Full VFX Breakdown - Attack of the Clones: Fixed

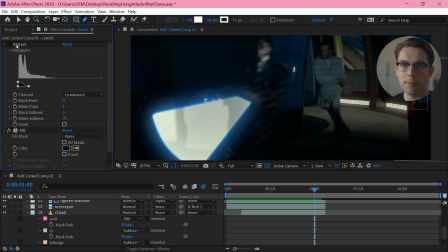So I can do an extraction and limit it to just those black areas. Without that, it's going to be opaque over everything, but with that on, it's going to cut out anything that isn't like the darkest areas in this image.
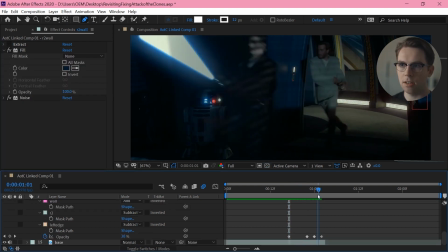And then I'm animating the opacity to sort of fade on as Anakin comes past.
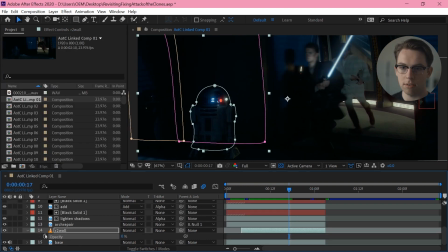Just like going like this, keyframing at 0%,
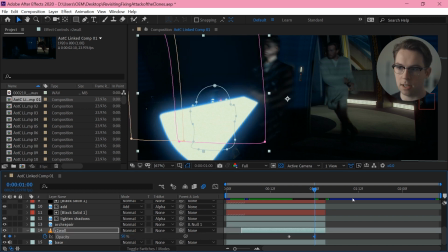keyframing at like 50%, and then coming back down a bit for the end of the shot.
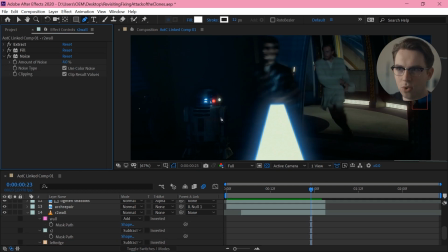And then finally, I've just done a bit of noise. Now, noise is a really incredible effect for compositing. It's not crucial here, but it does help in a couple of key ways. The first is, I'm just filling this layer, right? Which isn't necessarily the best way to do this, but I'm just filling this with this blue color.
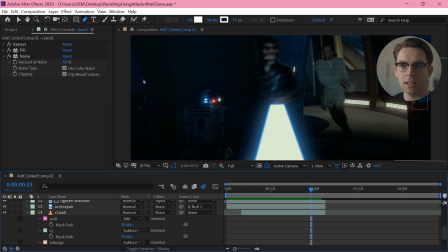So there's now no texture in it. and there's no noise in it. So I can add back that noise.
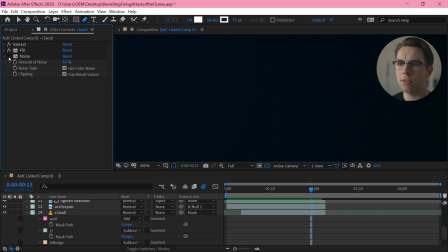The first thing that it's going to do is help this to blend with the noisy areas around it.
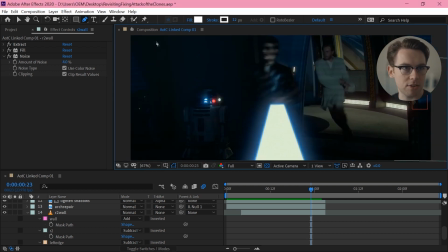And the second thing is it's just going to give it a little bit of texture, as if there is some detail to the wall back there.
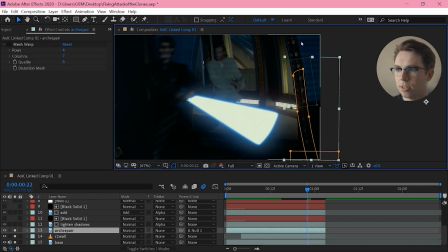Now this arch repair, you can see I've just taken this arch and then just duplicated it down here.
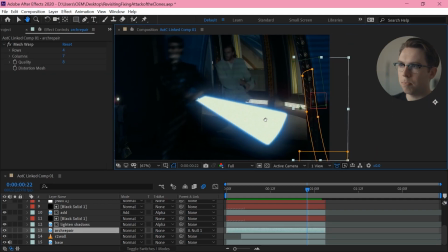And the way that I've done that is by taking a copy of the layer again,
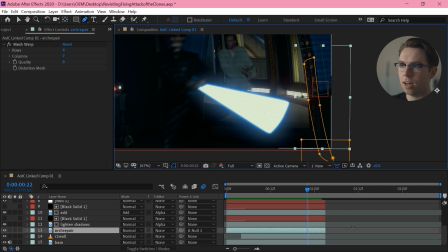and I'm flipping it upside down. And the reason I'm flipping it is so that these highlights, which are coming from this window over here, are on the inside, as if they're coming from this lightsaber over here.
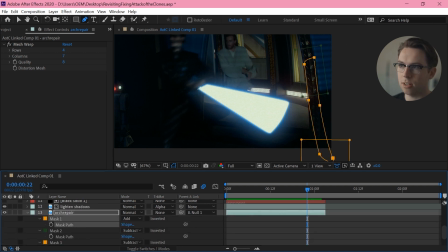I'm masking out actually where the arch is, right? And then I've got these boxes at the top and bottom, and they're just there to fade it out slowly, so it sort of just blends in with the areas around it. But then, because it is just a flipped copy, right, it's actually going to be kicking out in this direction.
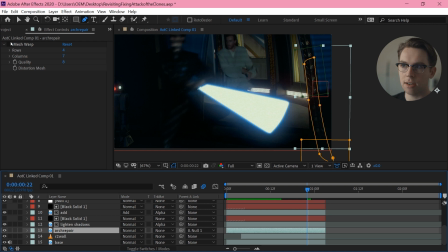So the last thing I've done is just a mesh wall,
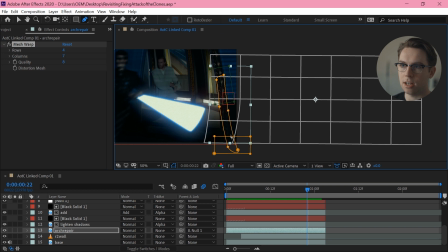and I just added a bunch of columns until I got this sort of line that nicely sat around my arch, and just bended it back into place.
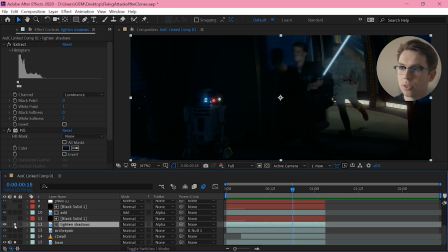Next up, we've got light and shadows, which looks like the same sort of thing that I did for that wall behind R2 there.
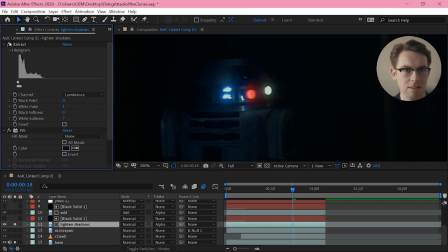I'm extracting the bottom so it's not like that Star Trek thing of putting Vaseline on the camera lens, right? You keep those high details while I can still fill the bottom with this block color,
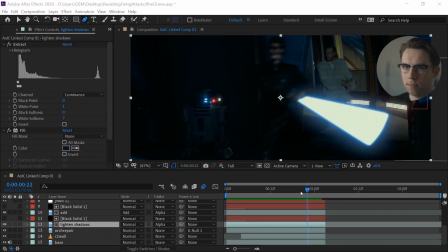and then just add noise to add in some detail. And then to reveal that layer, I'm using this black solid matte.
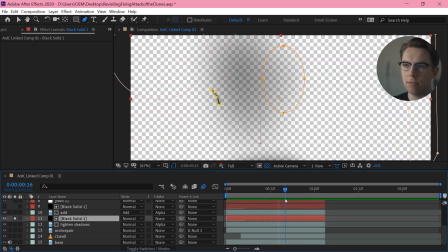So I actually have a black layer, I've got all my masks on, and I'm just animating them on,
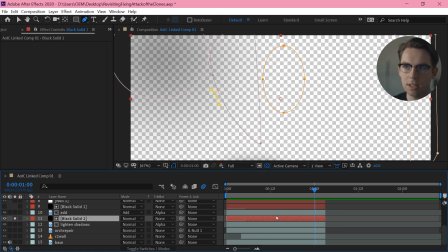and then I'm using the opacity of this layer, so these areas that are black, not checkerboarded,
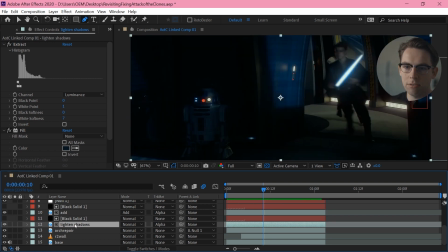to drive the opacity of this light and shadows layer, which has my fill on it,
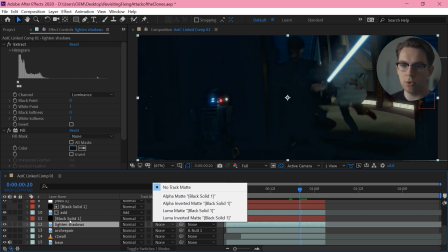and I'm setting that to use this black solid as an alpha matte.
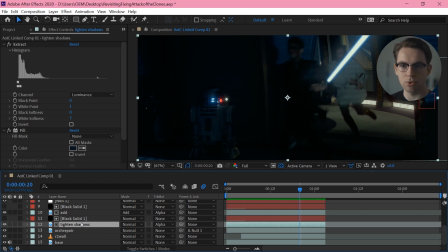So it's basically the same as just drawing the masks on this layer, but the benefit is it's a bit more flexible. There's no need for me to do it here.
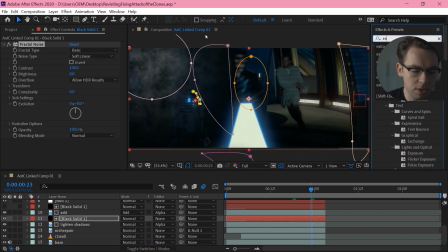You could do something like add a bit of atmosphere to it, but give it a bit of life,
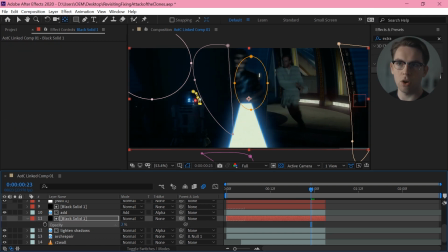or like adjust the overall opacity of it.
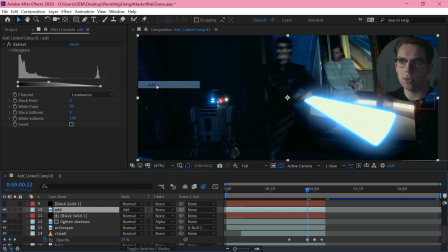And then I'm taking another copy of the footage and I'm just setting it to add, and I'm using that same matte again.
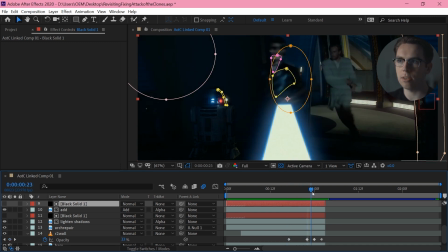I'm just going in and adding some smaller little details as well. And you can see this is actually doing a lot of the heavy lifting here, adding in those highlights.
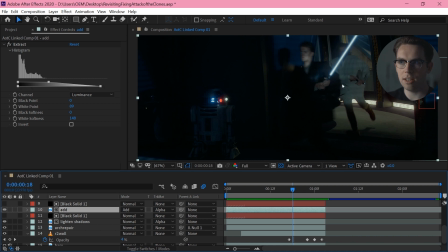And this is the quickest and cheekiest way to relight a scene, just with an additive layer.
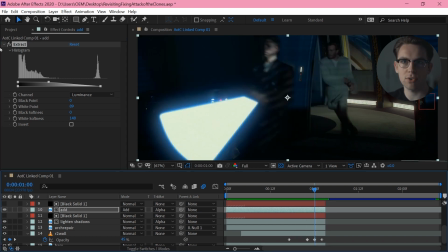And again, I am just doing a little bit of an extraction, but not as extreme of an extraction, right? In this case, I still actually do want to affect those brighter areas. I just don't want to completely overexpose the highlights.
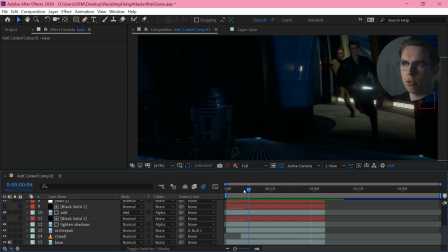Now, this shot has just a tiny bit of movement. You can see it's slightly shifting down. Looks like it maybe is a 2D move that they added in post to give the shot some life. And the great thing about working with duplicates of the footage is that we don't have to worry about that movement.